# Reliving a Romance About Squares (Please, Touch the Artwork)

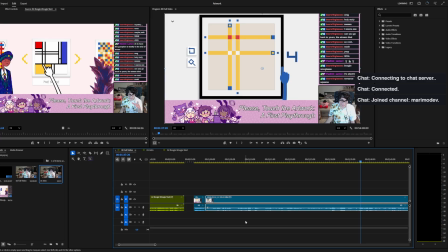983s
I think it is important to understand the mechanics before things get too crazy, but also, is that the story I want to tell, or am I telling the story of what the game's narrative is?
Here you go. This way. And then you go clockwise. You get to you. This is you go here, you go clockwise, you go counter, you go clockwise, you.
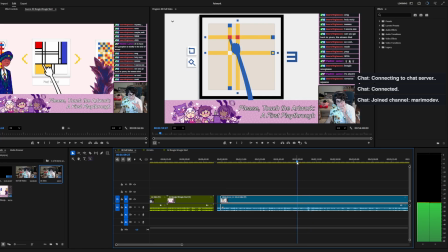1000s Boogie woogie.
And I say boogie woogie a lot, so let me see.
Clockwise, you go counter, you go counter, you go clockwise, you. Oh, boogie woogie.
Why did I say it? Okay, that's probably my favorite way I've said it.
Oh, boogie woogie.
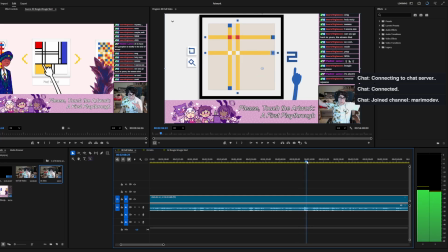1022s
I'm gonna maybe keep that, because that is the funniest way I think I said it that playthrough.
Go counter, you go here, you go clockwise.
Do I have a clip of me saying, like, how do I do this or something?
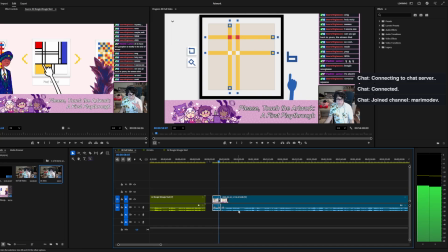1039s
Is that the first clip here?
Oh, there's a lot I need to get to. We got a boogie woogie. Oh, there's a lot I need to get to.
So, okay, I like that starting.
There's a lot I need to get to, right? Oh, there's a lot I need to get to. We got a boogie woogie.
And then I don't say we got a boogie woogie. We just say there's a lot I need to get to.
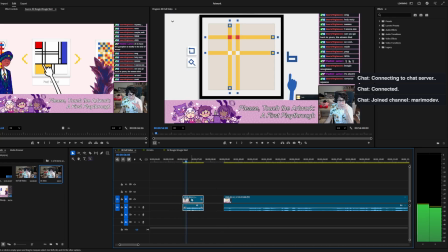1059s
So we start with that.
Oh, there's a lot I need to get to.
Okay. So as we go forward...
Clockwise, shoot. That's fine. Worked out. You go counter. And so, you go this way.
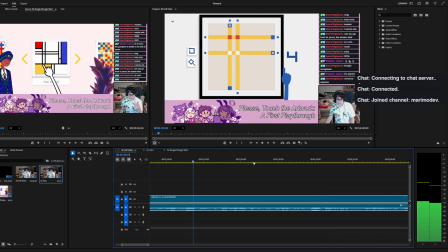1075s And we go. So we're gonna wait until I get the last one I need to fill. This way. And from here you go. Yep.
So let's go, and this is how you edit. You just cut. So many of the edits, if you watch like any YouTuber who edits their Twitch streams, it's just like,
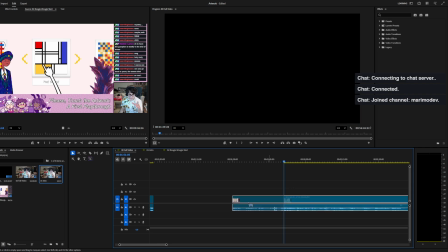1094s
yeah, we're just gonna cut out like the entire middle section of the playthrough.
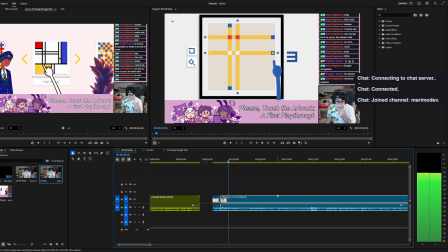1101s And then we need to go clockwise. We need to get into you.
So What? right here I say this.
We need to get into you. We need to get into you.
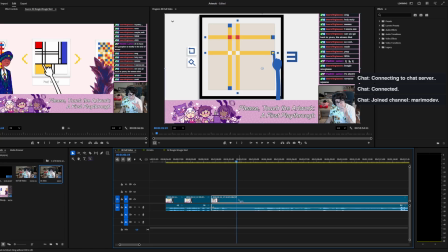1114s
Weird way to say it, buddy, but that clip will be useful because I'm trying to introduce... Like, this is like I'm introducing the complexity, right? And then this is me introducing what the solution to the complexity is.
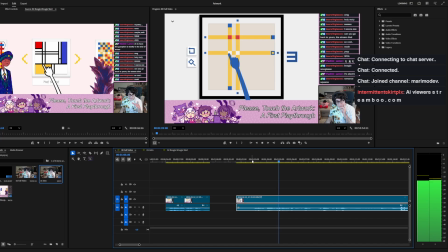1130s
Then I need to show my solution.
This is going to be the interesting one. You go here. Oh, shoots. Folks. Folks, folks. Folks, folks, folks.
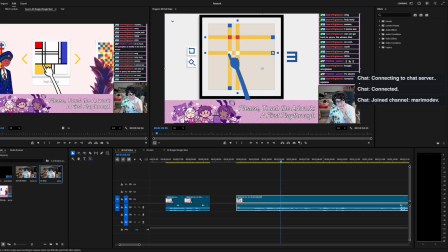1144s Folks, folks, folks, folks, folks. Got him. We got him, dude. Here, you go clock.
So let's go back to this clip.
The interesting one. You go here, you go
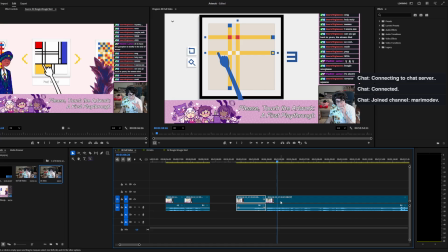1164s
I think I start here.
The interesting one. You.
So I kind of mumbled my words there, which is not great.
The interesting one.
Right here.
You go here, you go clockwise, you go counter, you go counter, you go clockwise, you.
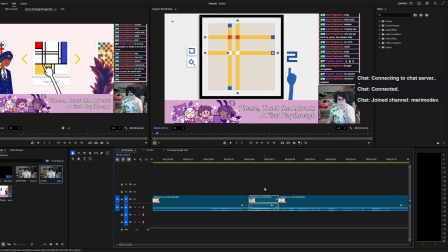1180s
Okay. Cool, cool, cool. So.
The interesting one. You.
Right there, we cut that. Was this clip useful in any way?
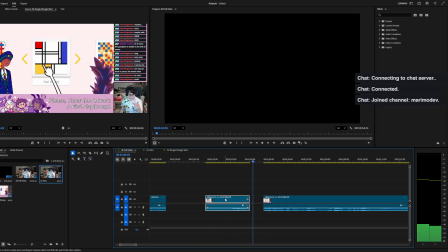1195s
This is going to be... Yeah, it was not useful in any way.
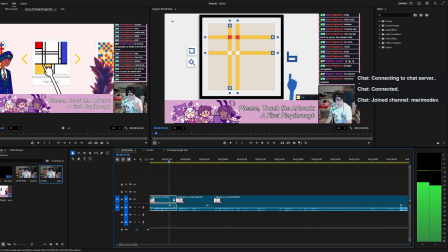1201s
So we start with the intro.
Oh, there's a lot I need to get to. We need to get into you. We need to get into you.
Right.
You go here, you go clockwise, you go counter.
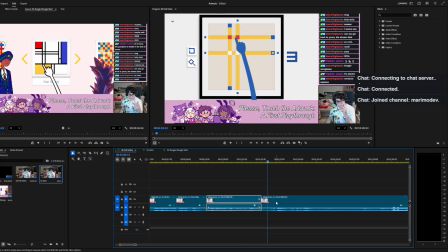1219s
Okay, I could see myself doing a quick cut here.
You go counter, you go clockwise, you.
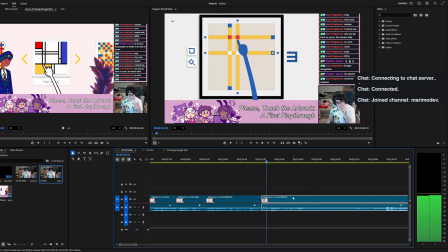1229s I don't know why I say you when I, You go counter, you go clockwise, you.
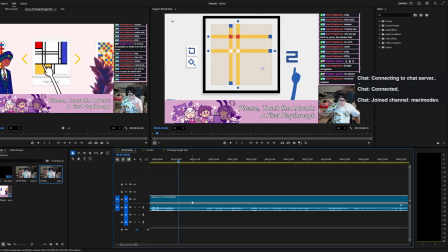1239s Oh, boogie woogie.
And then before I laugh, before I break character, boogie. I heard a little bit of a laugh there. No laughter allowed. Laughter is illegal.
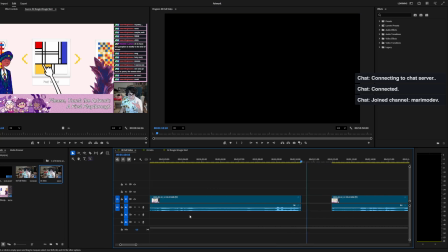1255s Oh, boogie woogie.
Perfect. So now we have the clips we want to put together for
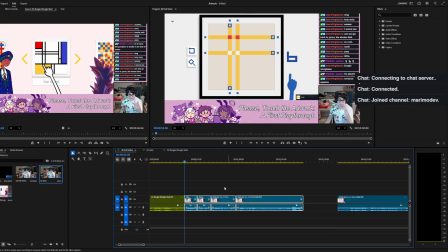1264s
showcasing the slightly more complex mechanics.
Oh, there's a lot I need to get to. We need to get into you. So we need to get into you.
This is a good time to zoom in.
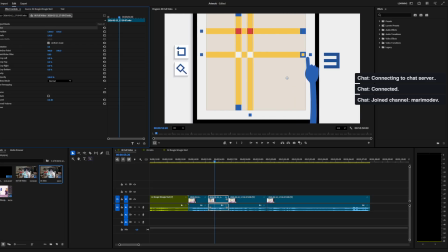1281s
And you do not need to be super precise with it, but I want to try to frame the entire... I'm too zoomed in, actually. Too zoomed
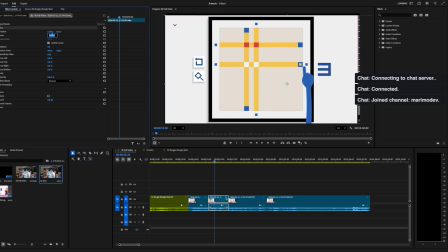1294s
in. Too zoomed in.
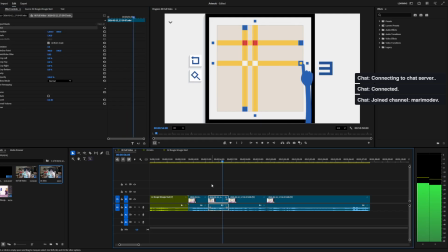1301s
That's fine.
Into you. You go here, you go clockwise, you go...
So let's see. This was what, 688? 690 work. 688.
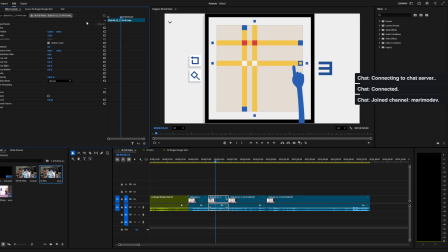1317s
688 looks better, so let's do 1200, 688 at 130 zoom. And the nice part about this is, so these shots are now the same,
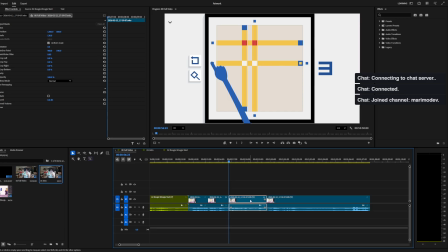1332s
but I'm going to zoom the camera and move between the camera around to make it so we follow the fingers and see what the logic is.
You go here, you go clockwise, you go counter, you go counter, you go clockwise, you.
Okay, so, as an example, we set some keyframes.
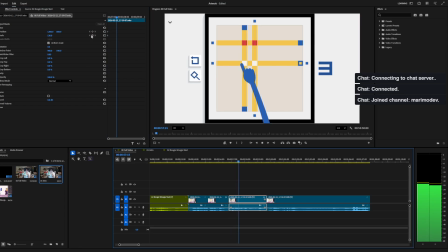1352s You go here. You.
So you go here. It's the first one. That's slightly there. And so when we go to that keyframe, we're going to zoom in a little.
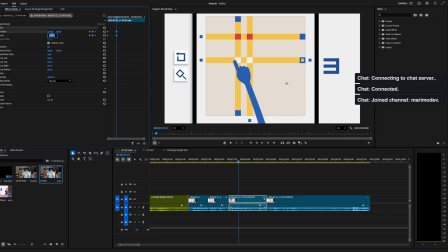1370s
Maybe a lot more, actually.
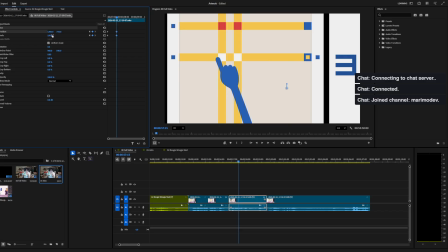1376s
Can we go even... How crazy do we want to get with this? I could go, like, maybe over the top and go, like, extreme zoom in. Oh, no, no. Hang on. Hang on. Extreme zoom in.
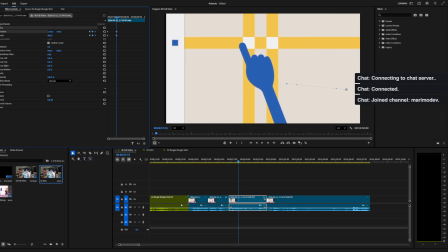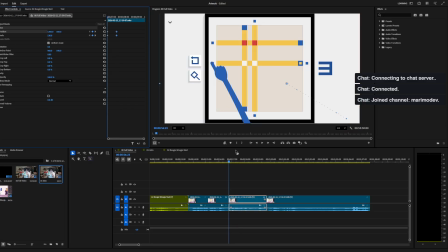1393s
How does that look? I bet that looks horrible.
You go here.
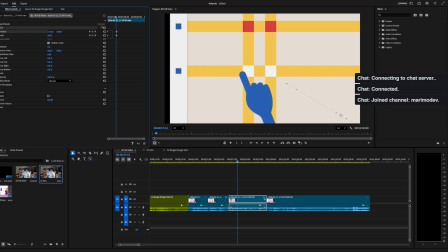1397s
Okay, it's not as bad as I thought it would be, but I think we need to tighten up that transition. See how that looks.
You go here, you go clockwise.
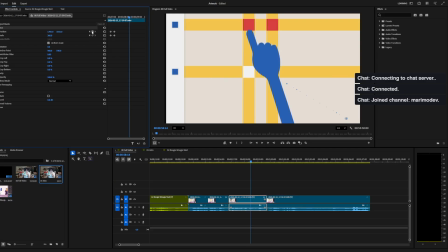1412s
And then I want to follow the camera.
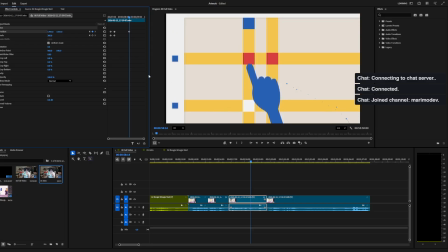1418s You go
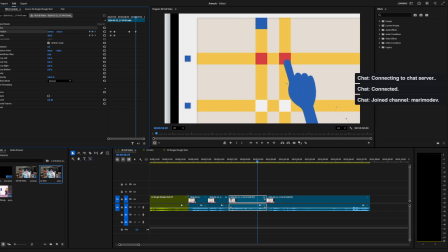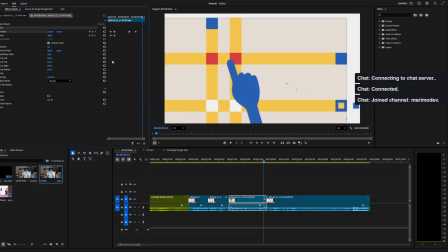1425s counter.
So let's see how that looks, all in all.
We need to get into you. You go here, you go clockwise, you go counter.
There's a lot of movement there, but I actually kind of like it.
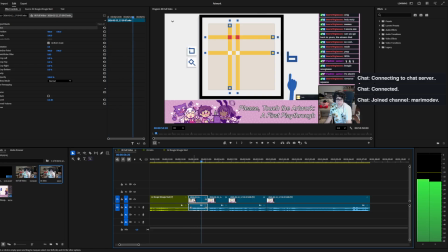1438s You go here.
So let's go over here.
Oh, there's a lot I need to get to. We need to get into you. You go here, you go clockwise.
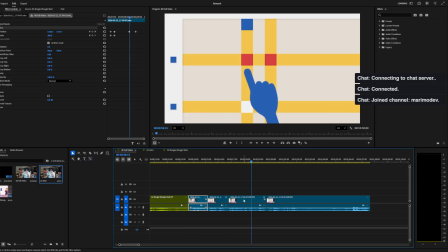1446s
So I actually think we need to zoom in a little sooner.
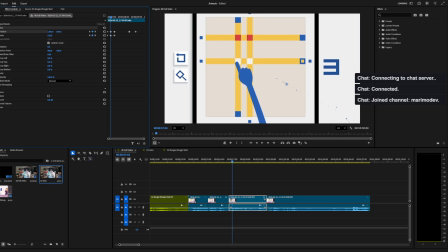1453s
Like here, I think we need to slowly start to zoom in. Just to get that motion before we zoom in even more.
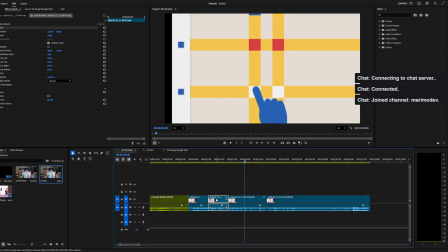1461s Get into you. You go here, you go clockwise.
Yeah, so at the very start of that, you go here, you go clockwise.
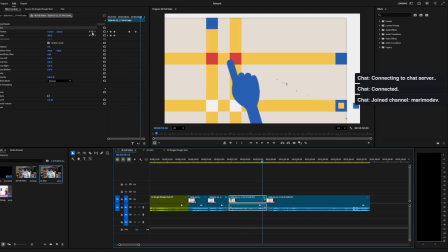1467s
I like that more.
Counter.
I like this sort of, we're going a little crazy with our positioning, make it look like,
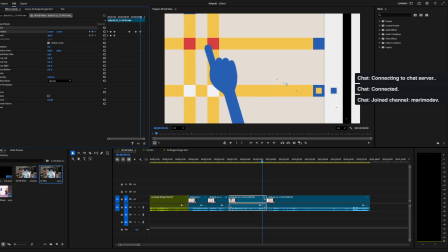1474s
because it's following what the brain is doing, right?
You go counter.